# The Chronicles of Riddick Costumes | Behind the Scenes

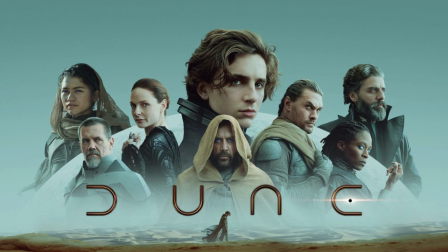The costumes worn by the non-Necromonger characters, in particular Riddick, appear to be influenced by Pitch Black, with costume design by Anna Borghese.
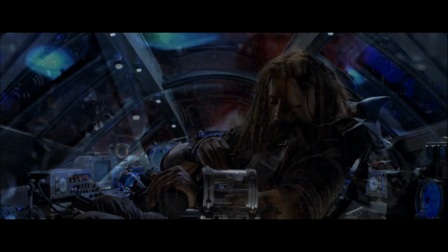The grittiness and distressing of the costumes also recall other sci-fi masterpieces,
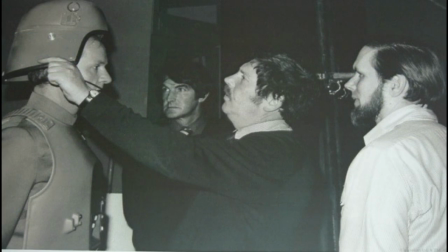including those worn in Alien and Blade Runner. I credit costume designers like the late John Mollow and Charlie
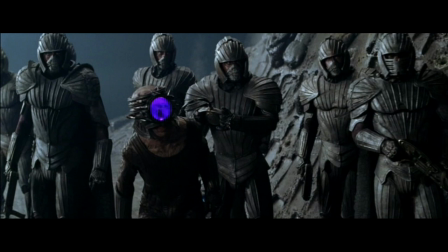Node for this change in science fiction in the late 70s and early 80s.
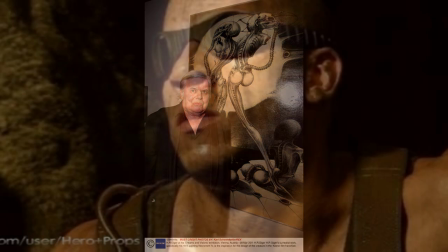Four of Riddick's costumes, including his well-established black goggles, were put up for auction.
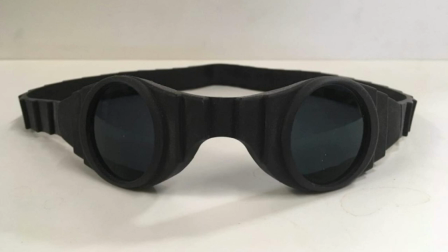Both of Riddick's ice and snow costumes went unsold.
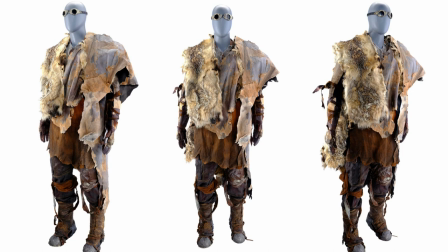In the auction pictures, you can see that the undershirt of his snow costume is faked with the applique added to a peach t-shirt.
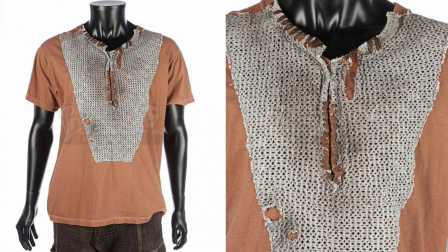This was likely done to keep actor Vin Diesel and his stuntman cooler.
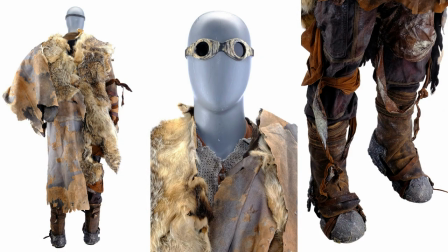I love seeing the close-up details of his costumes because you can see how much aging and distressing is done, helping to believe that Riddick has likely been wearing these clothes for years. I found a few pictures of Riddick's tank and trouser costume.
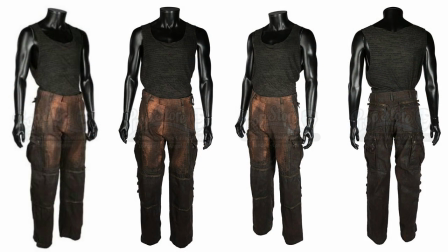Like I said earlier, when worn with his goggles, this is a throwback to his costume in Pitch Black.
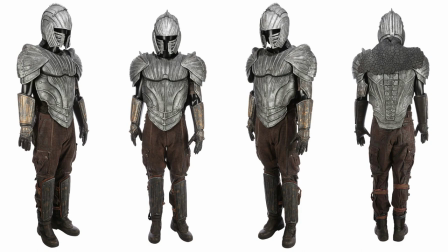Diesel's Necromonger costume, meanwhile, sold at auction in 2020 for almost £4,400.
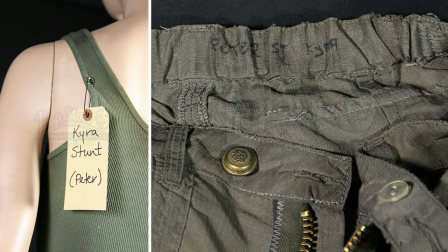Two of Kira's costumes were also sold at auction by another auction house.
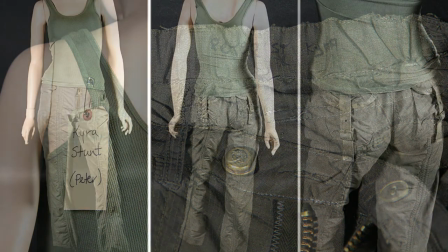This included her hero tank top and pants, her stuntman's costume,
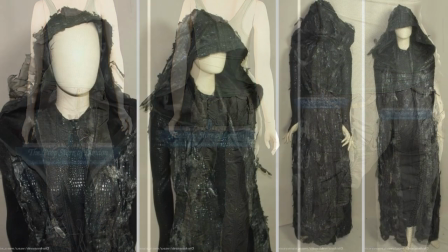and her Necromonger convert outfit that included a unitard and cloak.
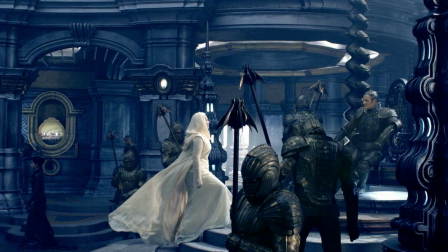Now, in juxtaposition to the gray and black of the Necromongers, Arian, an air elemental, is dressed in cream and white. According to IMDb, Dame Judi Dench's dress was made from crushed Swarovski crystal.
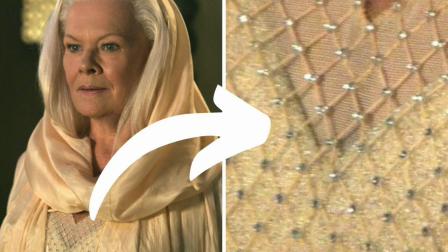I'm not sure what they mean by that. It appears that they have set Swarovski crystals on the cross sections of the mesh that make up her sleeves and front of her bodice. The rest of her gown seems to be made of cream silk.
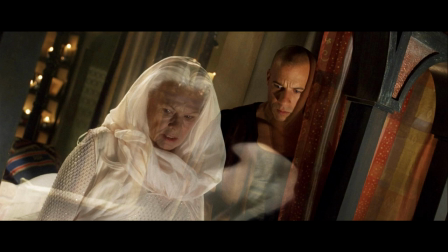And I think her wig looks great, and it ties in nicely with her costume, where at times you can't tell where her hair and costume begins and ends.
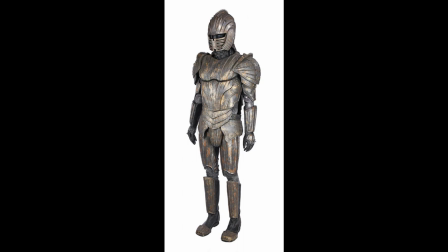Now let's talk about the Necromongers. Their costumes are designed to be intimidating and imposing,
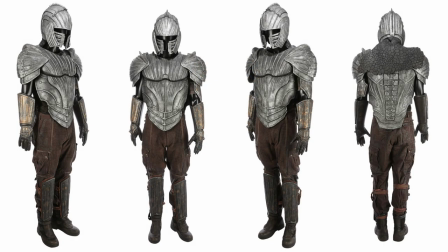with a metallic appearance and sharp, jagged edges looking like the edge of a circular blade.
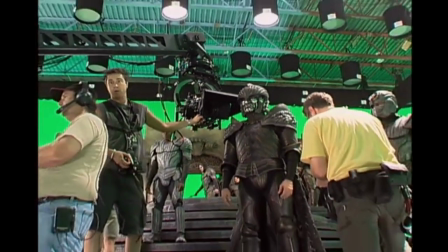The armor is typically black or dark gray in color and made to look like steel or carbon fiber,
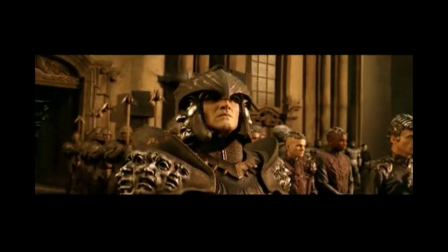and is adorned with various decorative elements such as spikes and other ornamental details.
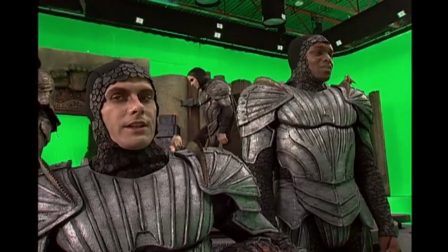The armor is also usually paired with long flowing robes or other garments,
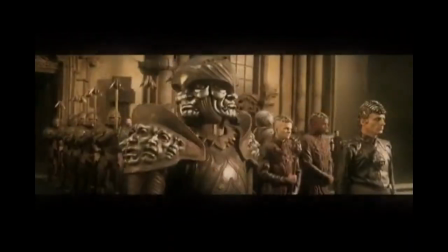which are meant to add to the Necromonger's ominous and otherworldly appearance.
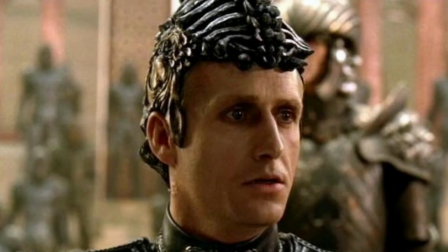While it's never mentioned in the behind-the-scenes video, as soon as I saw the costumes worn by the Necromongers, in particular the facehugger-like headpieces worn by Purifier and his ilk, I immediately thought that their costumes appeared inspired by H.R.
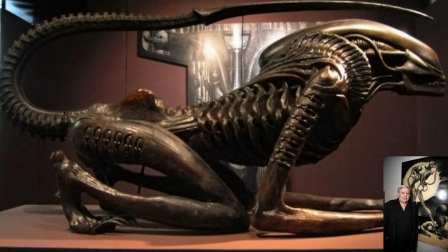Giger and possibly the nightmarish artwork of Zizislav Bekshinsky.
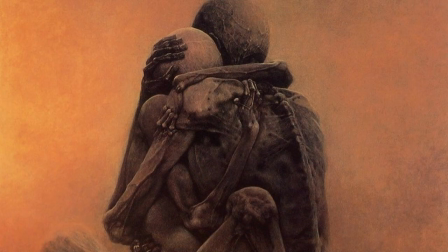Giger was a Swiss artist who is best known for his work on the Alien franchise,
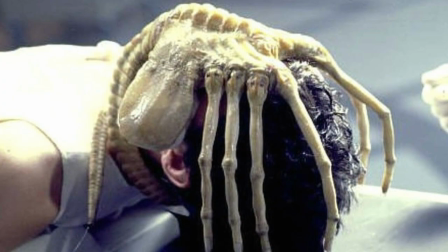for which he designed the iconic alien creatures and their environments. His work was characterized by its dark, surreal, and biomechanical aesthetic,
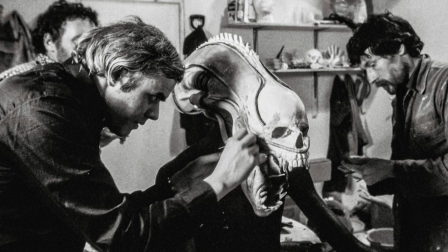and has had a significant influence on science fiction and fantasy media.
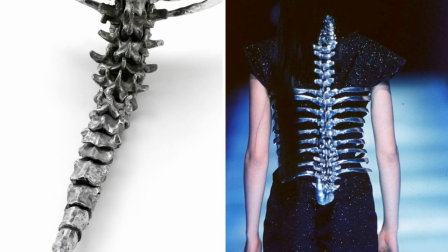I also thought that Sean Lean's aluminum and leather spine corset for Alexander McQueen's Spring-Summer
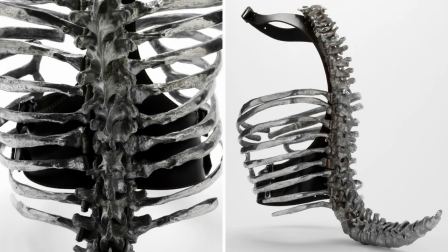1998 collection was also an inspiration for the armor,
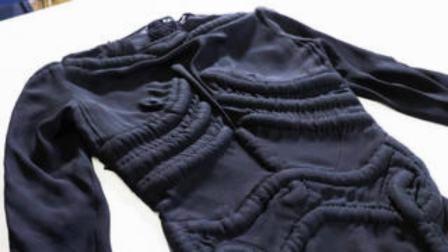while the skeleton dress, a collaboration between Elsa Schiaparelli and Salvador Dali from 1838,
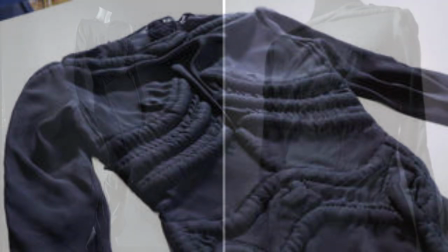might have been the inspiration for Dame Vaco's gowns.